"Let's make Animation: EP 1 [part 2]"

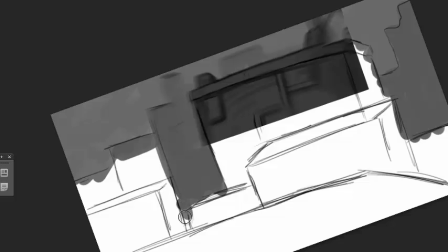[8:41]
In episode 2, I'll spend a lot more time on the actions of the character and less time drawing backgrounds.
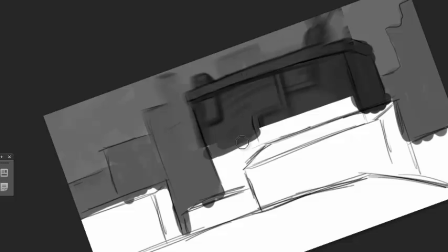[8:48]
Once a background or setting has been established,
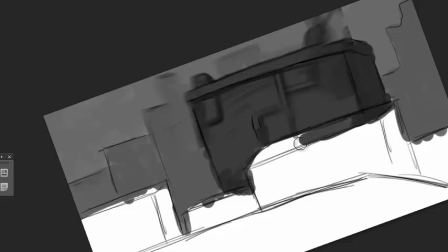[8:52]
you generally don't need to constantly redraw it for the audience to follow along.
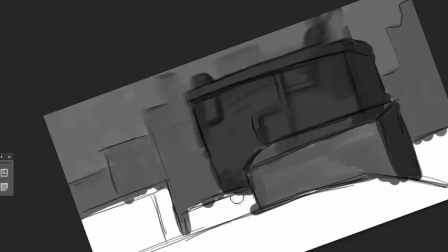[8:57]
But as soon as the setting changes or you go to another angle, you need to orient the audience.
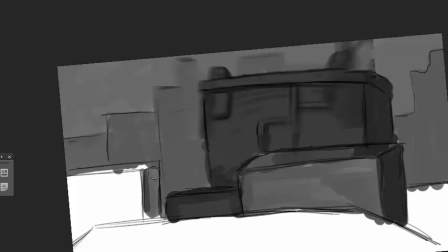[9:04]
Otherwise, it just gets lost.
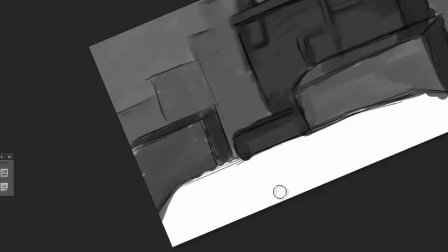[9:06]
Now, in this case, with the pullback, we constantly need to remind our audience where we are.
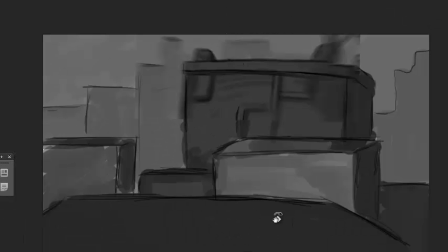[9:15]
Because at any moment we can go left or right or up or down. And we constantly want to tell our audience we're still going back, we're still going back.
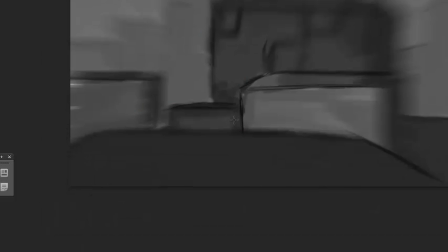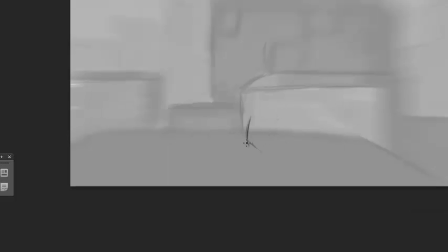[9:32]
What I also do is the background, I just turn down the opacity to like 50% or something and
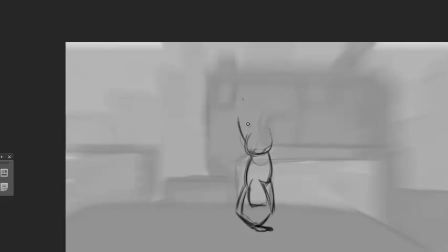[9:43]
make a new layer and draw the character then. So it's almost like a light table. I can still see the background, but it's more comfortable to draw the character now.
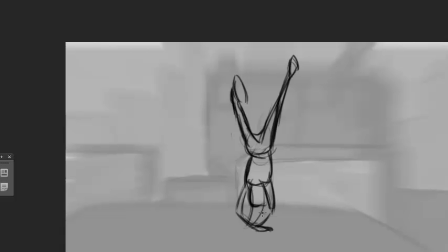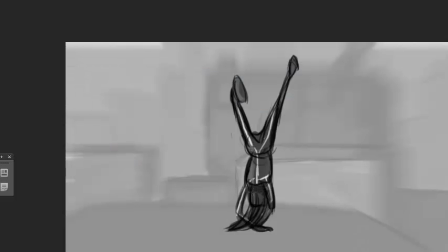[10:19]
For a moment there, I wanted to draw a circle on the back, almost like the discs of Tron,
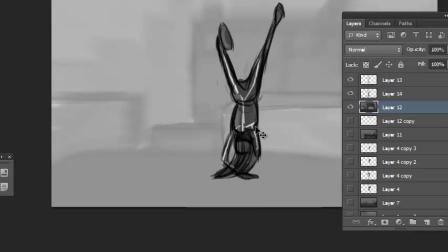[10:26]
And I realized, no, that's pushing it a bit too far.
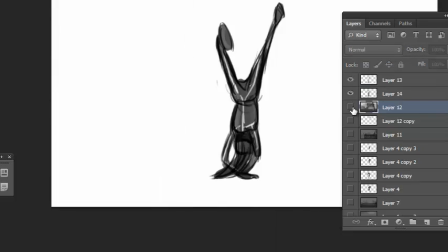[10:33]
But it's good. It's nice to take inspiration from everywhere.
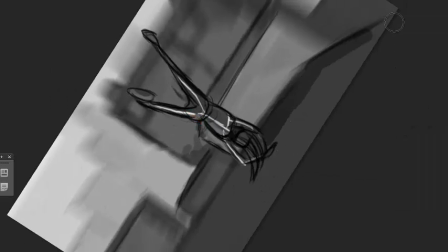[10:39]
Um, it's good to watch successful movies or popular movies, and uh, or look at stories and incorporate that.
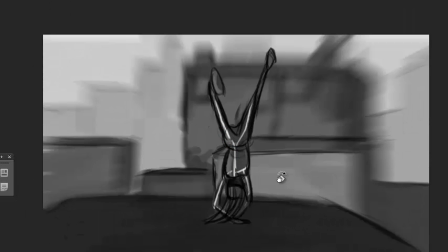[10:51]
See how far you can push it to until it becomes your own.
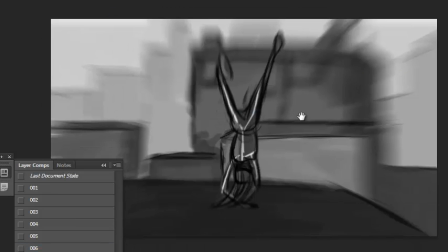[10:58]
It's not good to copy, but it's always nice to take inspiration from anywhere you can find it.
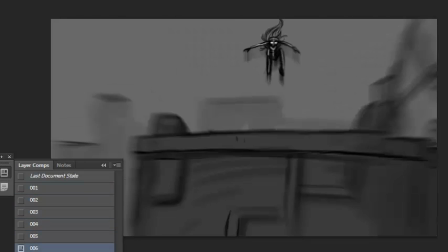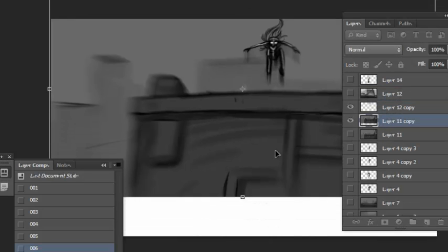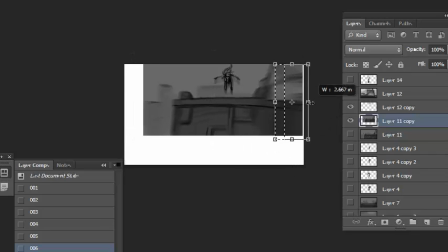[11:16]
When I stepped through the animation, I realized that it's not flowing correctly.
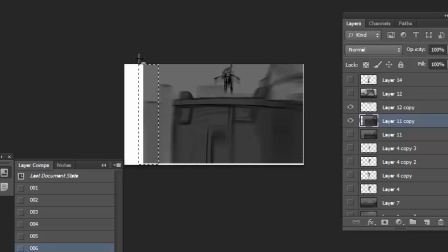[11:21]
So I went back and just added another frame so that it's not such a huge jump.
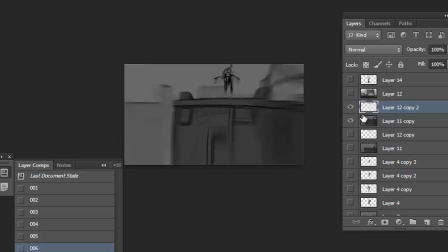[11:30]
You always want your storyboards to flow evenly.
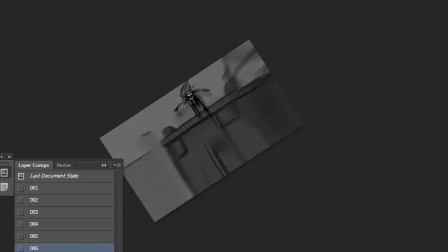[11:36]
You don't necessarily have to make it look animated, but uh,
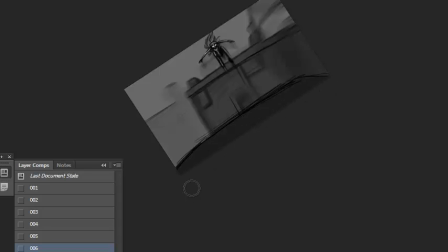[11:43]
your storyboard shouldn't be jarring. The audience should always know where they are.
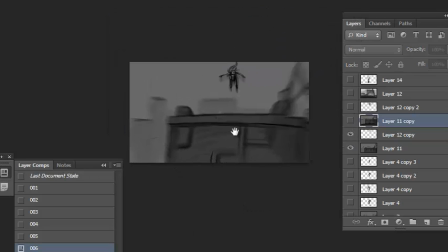[11:49]
And I realized I need to show that platform that she's landing on.
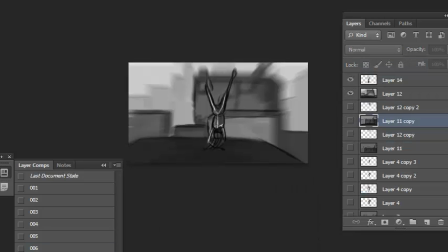[11:54]
I need to show that ahead of time before she actually touches down. And now it's working.
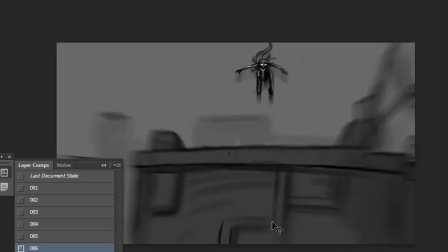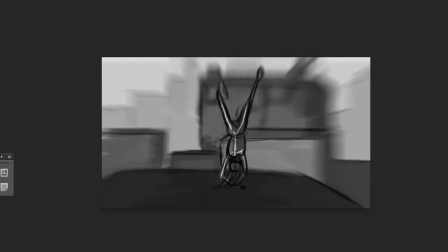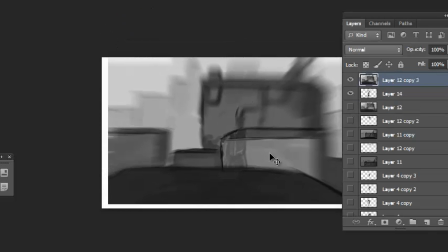[12:16]
Again, duplicating the background, shrinking it down.
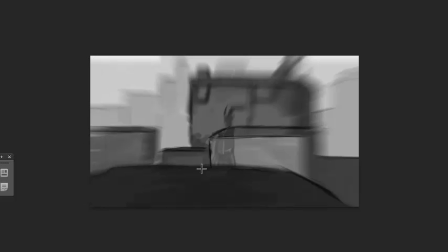[12:22]
What you can always do for set extension is just select the edges and then just transform and just scale it out.
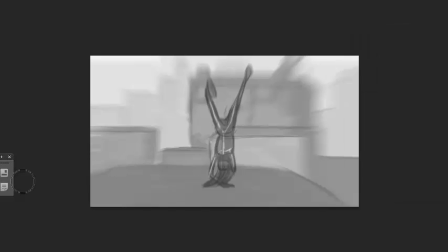[12:29]
Since we're using radial blur,
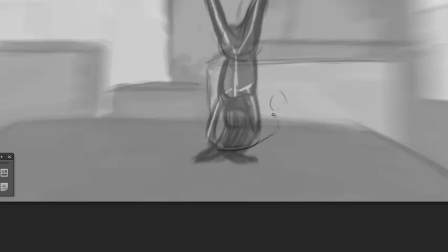[12:32]
it doesn't really make a difference, but when you scrub through the layer comps, it still feels like the set is shrinking, we're going back.
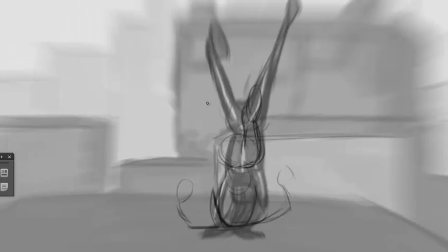[12:47]
I always use the previous frame of the character.